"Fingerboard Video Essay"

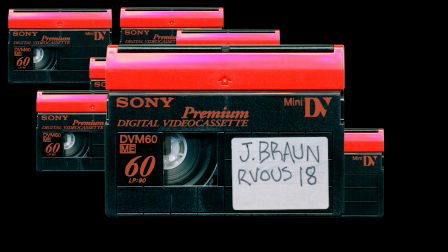(0:12)
This is the amount of tapes that Chris Kraft and Jesse Braun filmed for their Rendezvous 18 video.
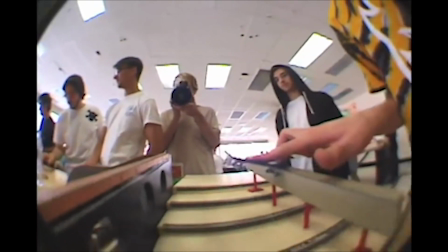(0:17)
8 tapes, 8 hours of raw footage between 2 people and 2 cameras over the course of 4 days.
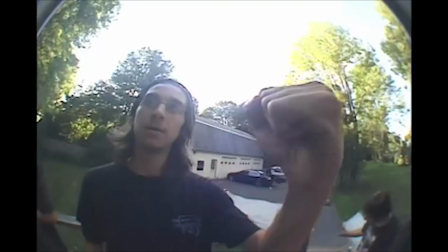(0:24)
It is a video about skateboarding, fingerboarding,
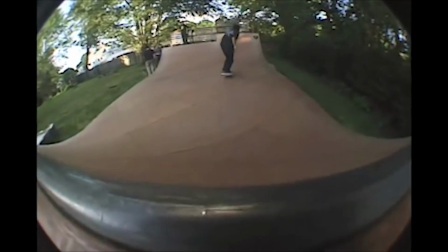(0:27)
and what it means to be a part of a community. Jesse and Chris were able to represent these messages through their 18-minute video.
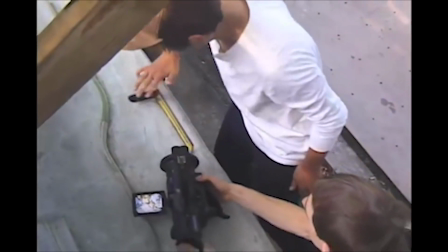(0:33)
But more importantly, what equipment and techniques did they use to convey them?
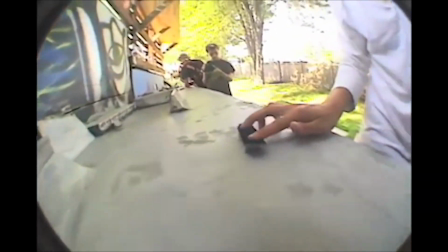(0:39)
Allow me to explain why their Rendezvous 18 video is a great representation of skateboard and fingerboard culture.
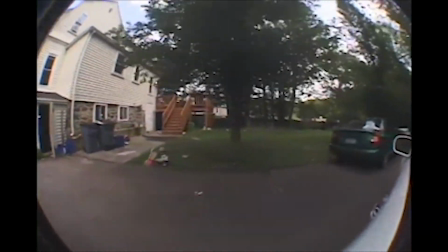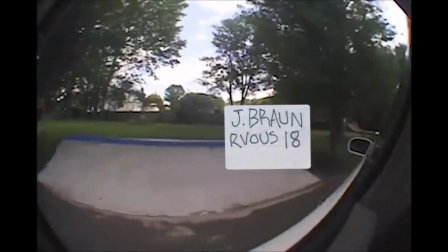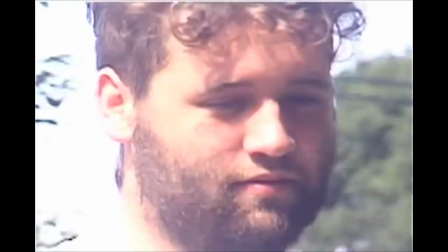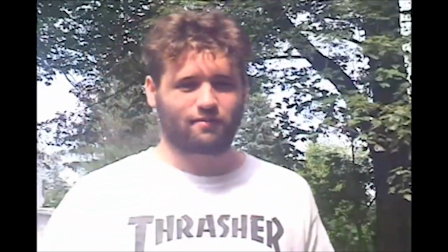(1:05) Hey guys, I brought some lunch. You want some?
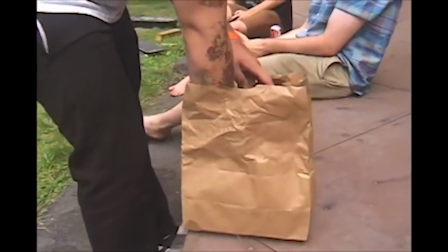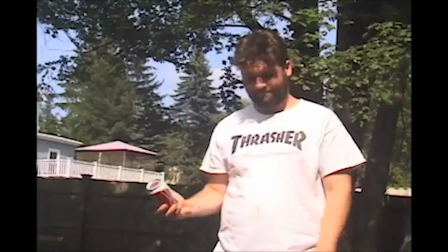(1:14) Ladies.
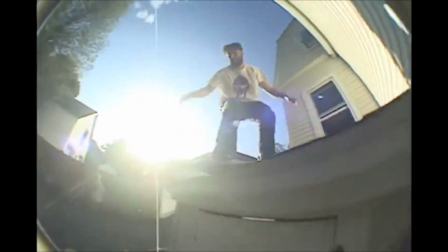(1:18) My favorite ladies. Mary, you make me wanna eat you. Every time I see you, it's like the first time I meet you.
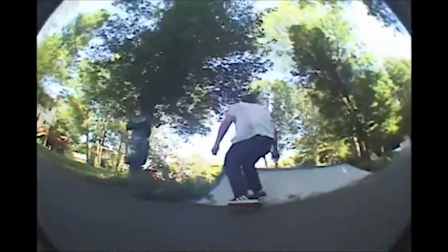(1:25) Fragrance like a flower, subtle and sweet too. Seductive and whatever, it might as well be see-through.
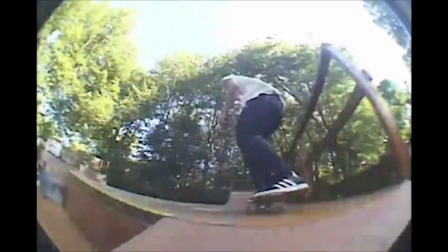(1:31) Like my genie in a bottle. This could get me rich, look like a magazine model.
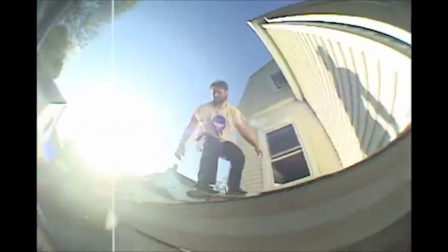(1:36) Before you know it, we have her on the stroll. Fresh and right, complexion like Acapulco gold.
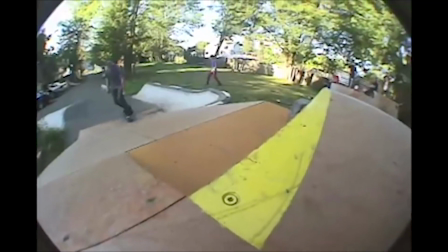(1:41)
If I had to guess just right, when you break it down, skateboarding on film is a lot like other sports.
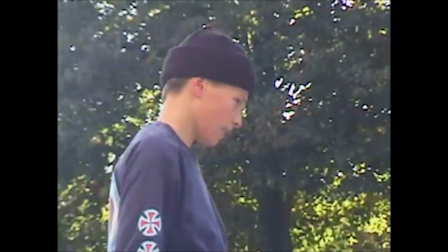(1:47)
A performer demonstrating their skills for a camera. The camera operator needs to find the best angle to capture the state of mind and emotion of the performer.
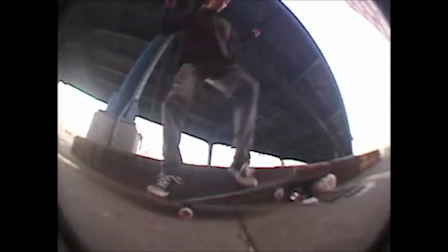(1:56)
The camera shot needs to include the terrain in a way that conveys the style of that particular performer.
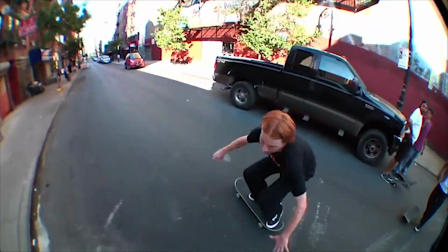(2:01)
In skateboarding, the backdrop of the spot they are riding, such as graffiti, nearby pedestrians,
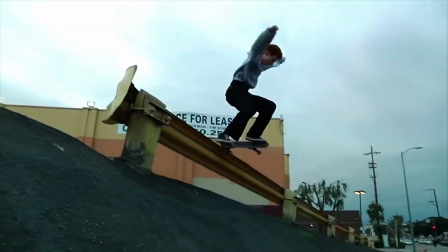(2:06)
or the clothes they're wearing, all add life to what is almost their pseudo-realistic film set.
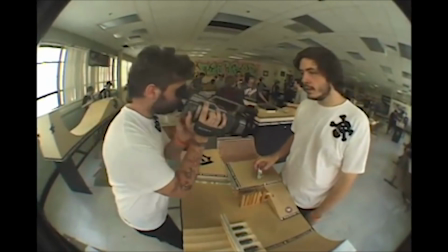(2:12)
The camera Jesse and Chris use is the Sony DCR VX1000, or VX for short.
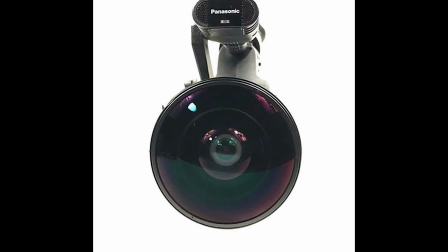(2:17)
This camera, in combination with the Century Optics Mark I fisheye lens, is an iconic setup in skateboarding's history.
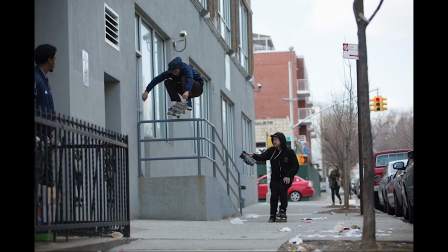(2:25)
First released by Sony in 1995, the VX is still used in skateboarding videos today.
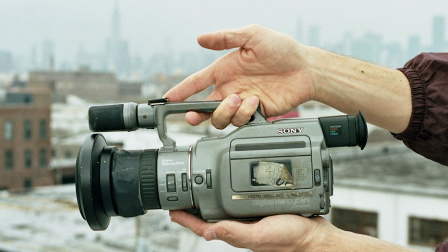(2:31)
The VX suits skateboarding's needs seamlessly. With its built-in handle, filmers are able to navigate streets and alleyways while staying close to the subject.
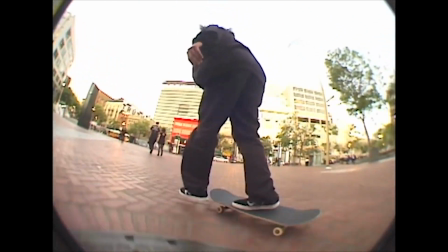(2:43)
The microphone on the VX does a great job of picking up the subtle bits of audio you get when skateboarding in the streets.
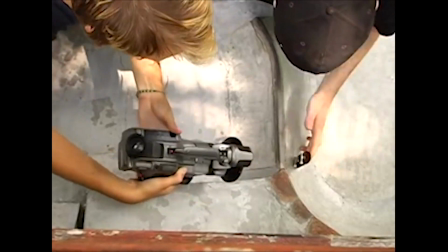(2:52)
Due to its size and bulky nature, it hardly works well in fingerboarding.
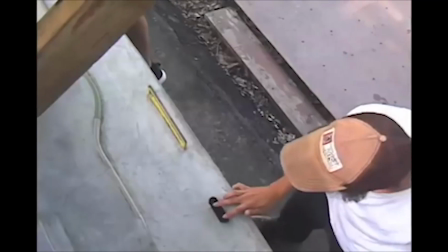(2:56)
But somehow, with their precision and focus, Jesse and Chris managed to navigate these small miniature-scale parks with this large camera,
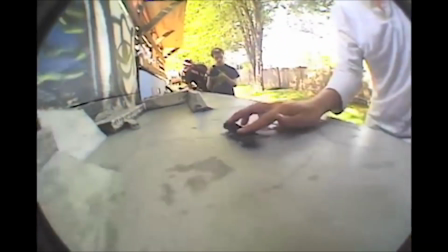(3:04)
recreating the way a skateboard filmer would follow a skateboarder through a city.
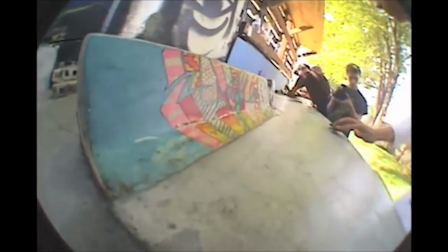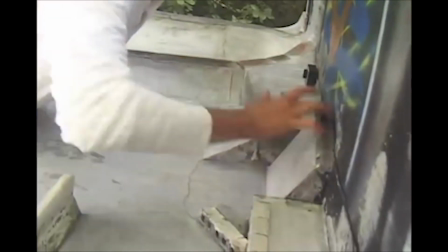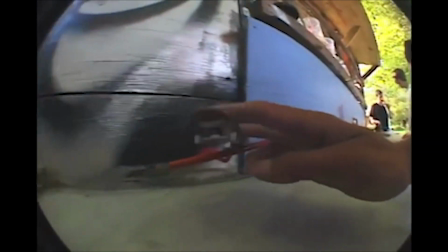(3:17)
When you consistently film the same content over and over again, you begin to develop patterns and habits.
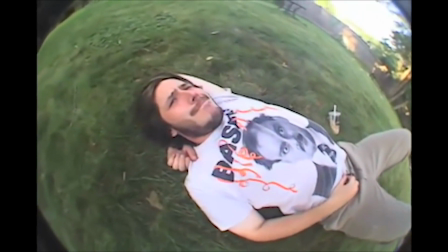(3:23)
Let's take a look at the filming style that Jesse has developed.
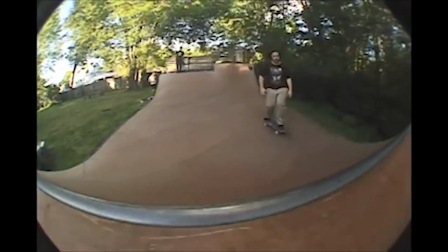(3:27)
When he films fingerboarding, it is clear that he is using the same style he would for skateboarding, just on a smaller scale.
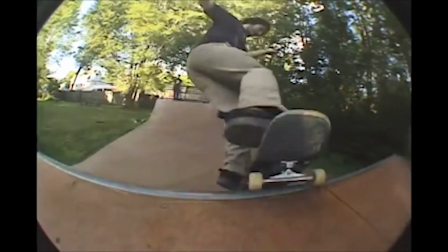(3:33)
After all, he is using the same camera and filming nearly the same actions.
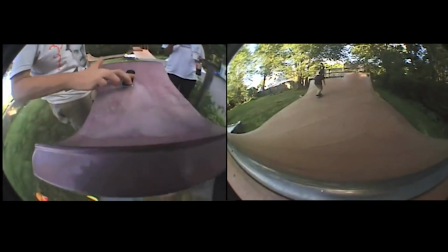(3:42)
Notice any similarities?
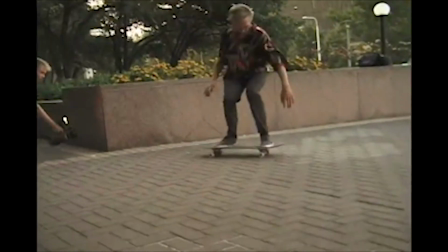(3:45)
Here, in this clip, we see an establishing shot of the spot the skateboarder is riding, followed by a close-up angle.
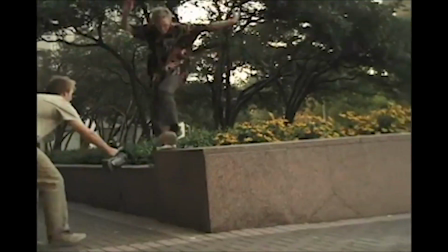(3:51)
The establishing shot provides us with context for what is to come. What do we see?
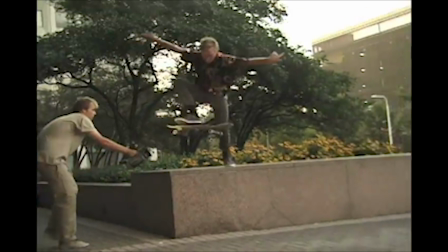(3:56)
They are filming at some sort of plaza, riding on a high ledge. The skateboarder is wearing a funky floral shirt, expressing some of his personality. We learn about what kind of spots the skater likes, in this case ledges, and what clothes they like to wear.
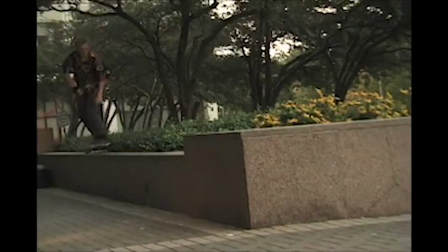(4:11)
This creates a storyline in Jesse's skateboard videos. We are then thrown into the up-close and personal fisheye shot.